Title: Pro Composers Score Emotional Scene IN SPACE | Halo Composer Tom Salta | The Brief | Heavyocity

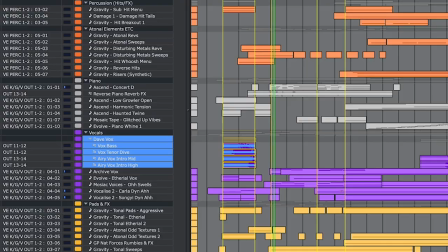everything gets sucked out and that sea spray kind of sound is actually automation of
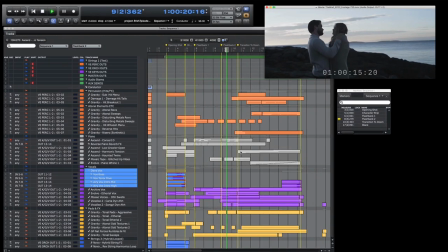the reverb tail that I had on the vocals so it's pretty effective in terms of like it almost sounds like they're at the ocean. So the vocals follow the piano and then get into this very unnerving
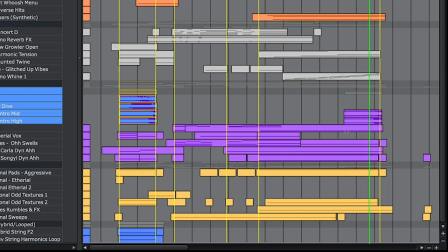aleatoric vibe and bring my filter back and go to black. So really quickly going through the other elements that also contribute to kind of heightening the,
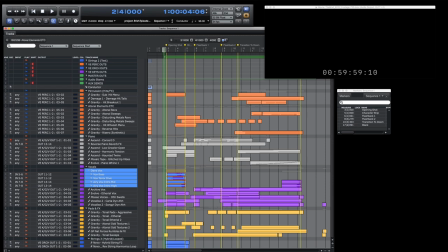more the first and the third sections, the kind of the transitions. We have percussion and atonal effects. I'm just going to play that down and kind of talk about it as it plays through.
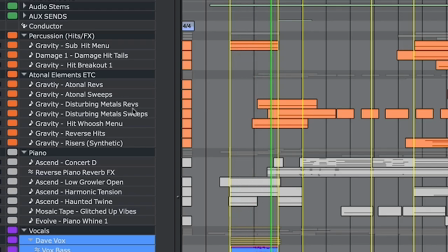So a sub hit from Damage, some cool, very punctuating transitions,
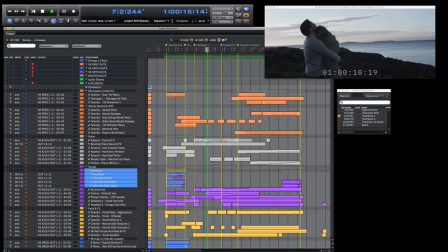and then a little effectual sweep to bring in the dream sequence of the flashbacks. And then the whole back end of track is building tension and kind of underscoring the media.
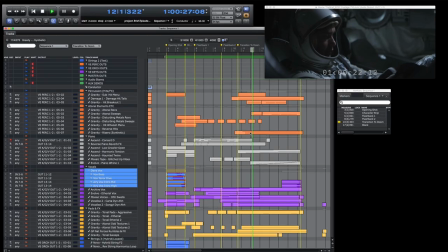There's another sub boom. We have some synthetic risers from gravity. You can hear some reverses. Again, everything is labeled here. This is just building that tension. Okay, and then down at the bottom here, pads and effects. If I was a chef in a restaurant, these are going to be like my seasonings that I put on to really take that sonic dish over the top.
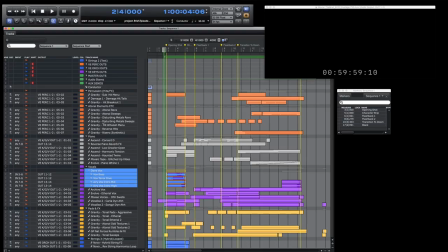So these are similar to the percussion and atonal effects in this track in that they add more to the kind of interesting sonic character to different moments in the track. I included the Novo hybrid string pad and a reverse loop on here that I thought were similar in how they added to the track.
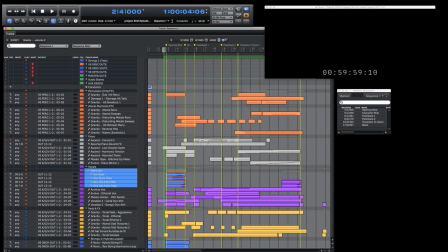So let's just play the whole pads and effects.
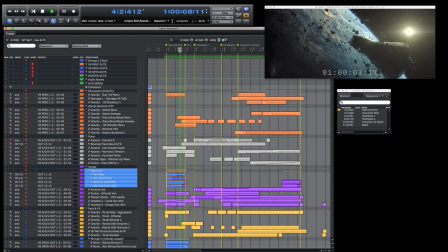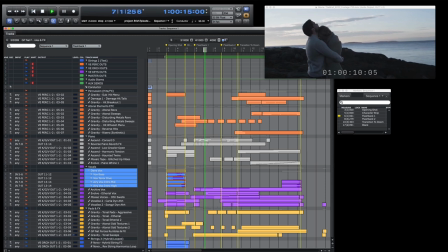And that's part of the reverb tail that was on the vocals as well. So that tonal sweep is following the piano as well,
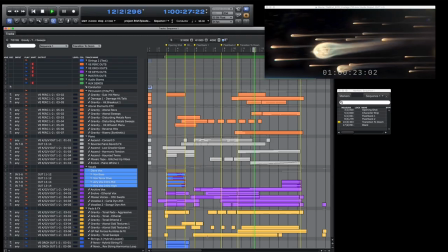which I really enjoyed doing pitch bending and things like that to really unite different elements in the score. And this aggressive pad that you hear
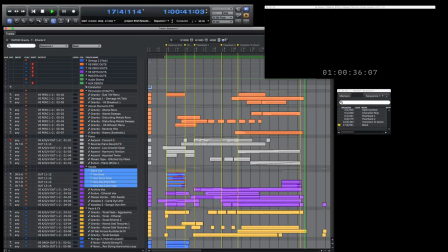is really adding a visceral quality to the whole, the build on the end.
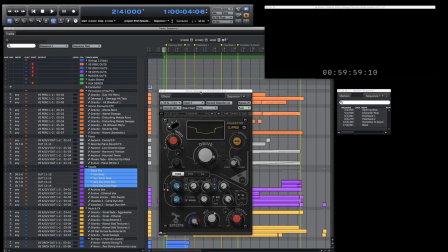And that I used this Berserker plugin. I think Ari probably, I'm sure he used it on, I think he did. Yeah, he used it on a track, his track on the brief. So yeah, that kind of runs down the tracks and kind of my approach to trying to anchor it in that emotional center section and bookend it. but I hope you enjoyed it and I'm really looking forward to seeing what Tom does. All right. All right, everyone, we're back here with Tom and Dave. So though we've seen the work you guys have done, you guys haven't seen each other's scenes yet. So let's get right into it. We'll start with you, Dave. Dave, are you ready to watch Tom's Q for the first time? I have been waiting for this for, it's like an eternity. Let's get this going. Let's see it.
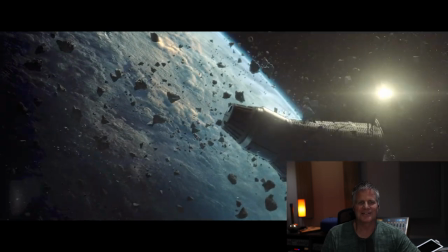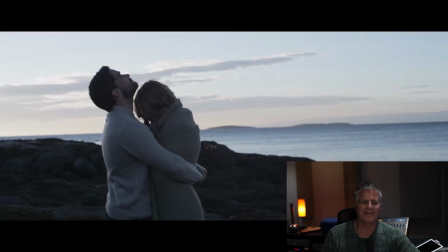Oh,
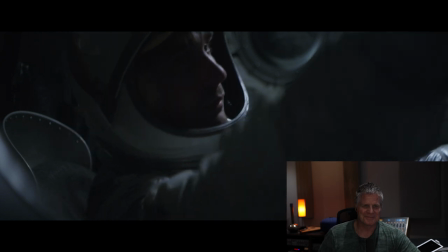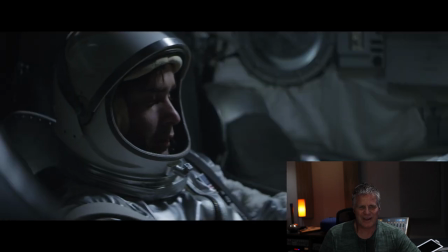I love those ethereal vocals in the background oh that piano on the meteors is awesome i love it i love it